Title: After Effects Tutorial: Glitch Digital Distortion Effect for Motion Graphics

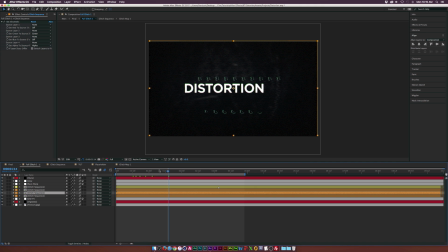But now we have this entire distortion map, and we're looking really good. So let's talk about creating some of these other glitch elements, like these lines up here. And it's very easy to do.
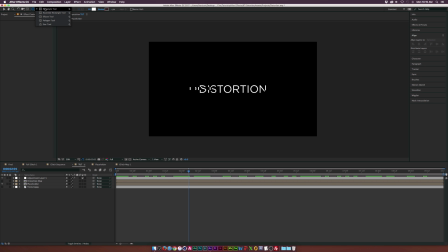We'll go back into our main tutorial composition here, and we'll grab the rectangle tool, and we'll just draw out a very thin rectangle, just like this. So as you see, we got that. And then let's go to the shape layer over here, and let's rename it just to, like, I don't know, glitch 1.
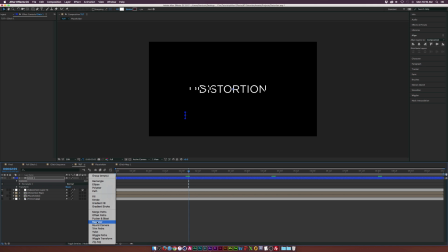And then we'll go to add, and we'll add a repeater. And we'll go to the repeater one here, and we'll increase the number of copies.
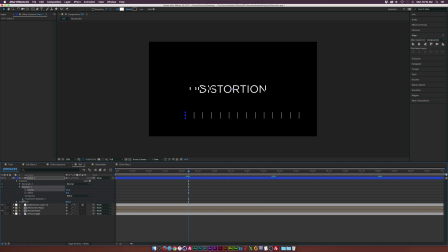And, of course, you can go into the transform repeater one and, of course, adjust the X position if you really want. If you really want to have, you know, more fine line detail, you can do that. But once you're done with this, you know, we're looking pretty good.
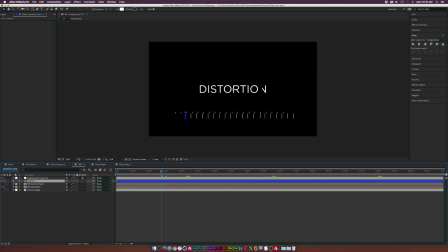And we can put it, like, underneath our adjustment layer here. And let's see if it will see as it gets a little bit distorted as well because it's underneath the adjustment layer. Of course, let's rename this adjustment layer to, you know, maybe map or like displacement map or something. I was gonna call it map, but we'll go back to the glitch one here, and we're gonna use an effects and presets.
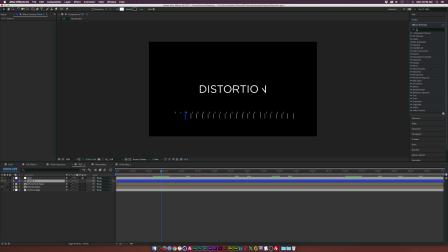So let's go to the effects and presets panel over here, and go to animation presets. Go into image special effects, and we're gonna use the bad TV 3 weak and throw that on top of the glitch. And the only reason why we're using this is because of the wave warp. I will go ahead and,
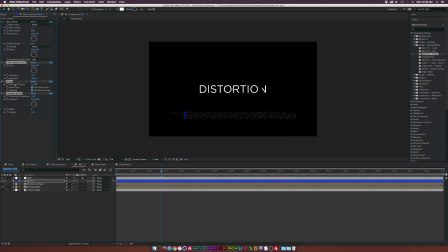as far and just delete these three bottom effects, the color balance and noise and Venetian blinds. I would go ahead and delete those because we don't need them. Just a wave warp. I like that effect. And of course, we kind of get this nice noise in here because it's set to noise. So now what we have to do is kind of trim this down because we only want this up here for like 3 frames as well.
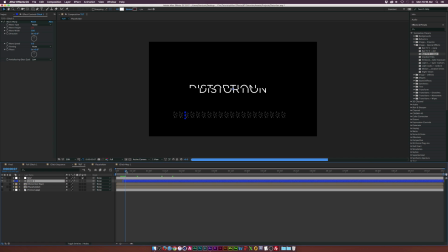We don't really want this up the entire time because it's not pretty. So come here and trim it down to like 3 frames and call it a day. So of course, now we're creating these glitches, and if, you know, what I suggest doing, go ahead and start creating just a little bit of extra variations with these lines, and you'll do the same thing with the repeater,
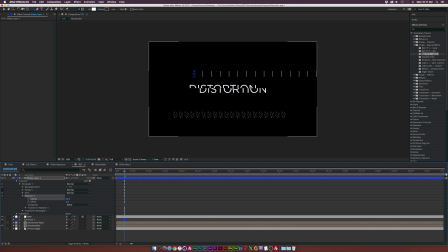and, you know, we'll come here, increase the number of copies, and then we'll go back to the original glitch in here and, you know, copy the wave warp. And of course, what's cool about the shape layer repeater effect is that we go into the transform repeater, set the X position down to 0, and then we increase the Y position if you want, like, this to be vertical. So that's always interesting, and like I said, always, you know,
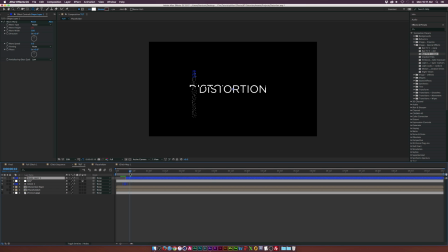maybe have this up here just for a few frames. And, you know, if you're going to go ahead and duplicate this, you know, maybe we want to take glitch one here, duplicate it, and, you know, offset it over here. Of course, what I suggest doing, just hit P on your keyboard for position and, you know, offset this into random spots. And this way you will create a very dynamic, you know, kind of glitch in here.
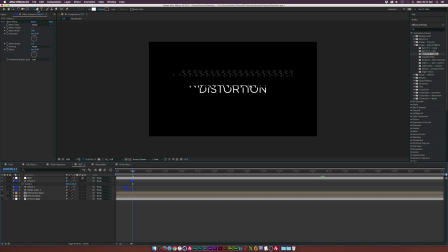And, you know, what I suggest doing, make something even smaller, like grab the rectangle tool again and, you know, make something very small.
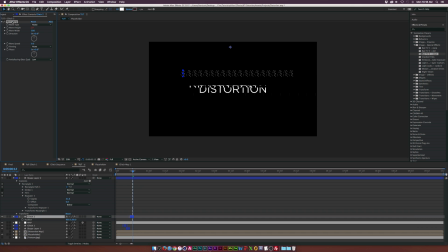Yep. So come here, copy the wave warp and paste that on top.
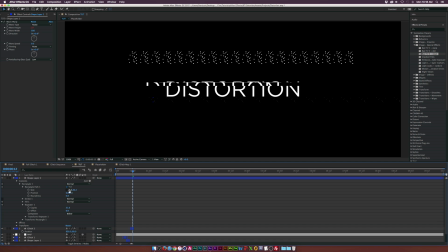Of course, if we need to make this a little bit bigger, go into rectangle path, break the link here and set this down to 2 or something like that.
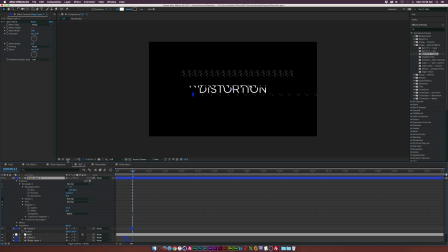So you can see a little bit better. And see, it's just like a little bit more, another unique design, a little bit more thin and ready to go.
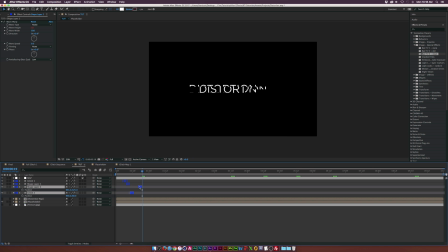So go here, offset that. So we'll go ahead and, you know, continue this sort of design throughout the entire, you know, timeline here for however long you want this to be.
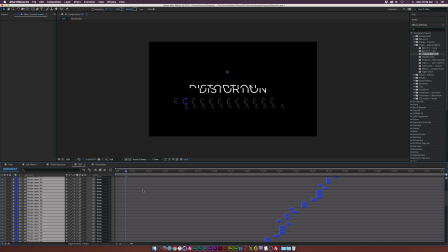And we'll be right back. Okay, so now I have all my shape layers in here for, you know, a nice distortion effect. I only have it going on for 8 seconds. Of course, once again, this is a very duplicatable effect. You don't have to, you know, continue to create your own design every single shape layer.
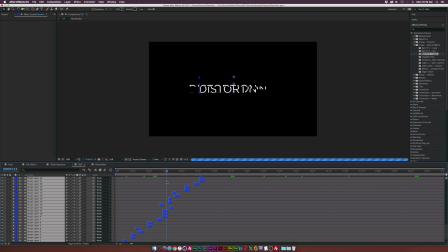So go ahead and duplicate some of those as well. And it should only take, you know, once again, just a few minutes to do it.
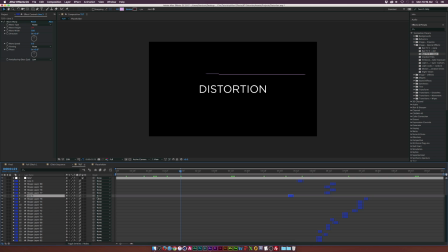But this is how you can really get this detailed distortion. And of course, before we move on, you can always use different shapes. You don't have to just use the repeater. You can use like a straight line like this. So I came in here and just drew out a straight line and threw on the wave warp and made sure it was underneath the distortion map. So this way you can continue to, you know, kind of create different shapes that kind of make sense.
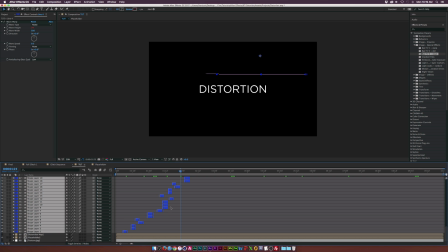But of course, once you have all your shapes in here kind of scattered out across the timeline, go ahead and pre-compose it and we'll call it glitches.
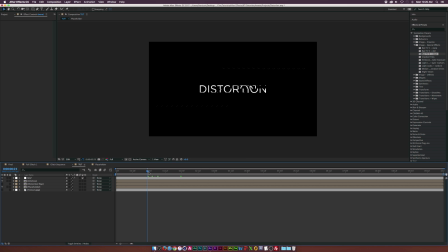So now we have some random glitches and our text or logo distortion. Let's talk about variating this distortion so we can make some of this readable from time to time, of course. So, of course, everything's happening because of this adjustment in the layer. All the real distortion is this displacement map.
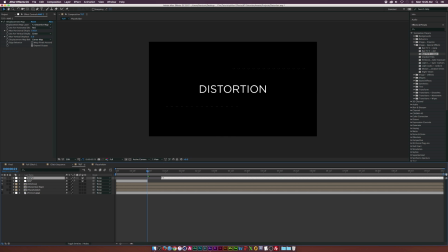So what we need to do is kind of go up here, split this layer, bring in the endpoint by a little bit. So now we'll have some period of time to actually read or see the logo.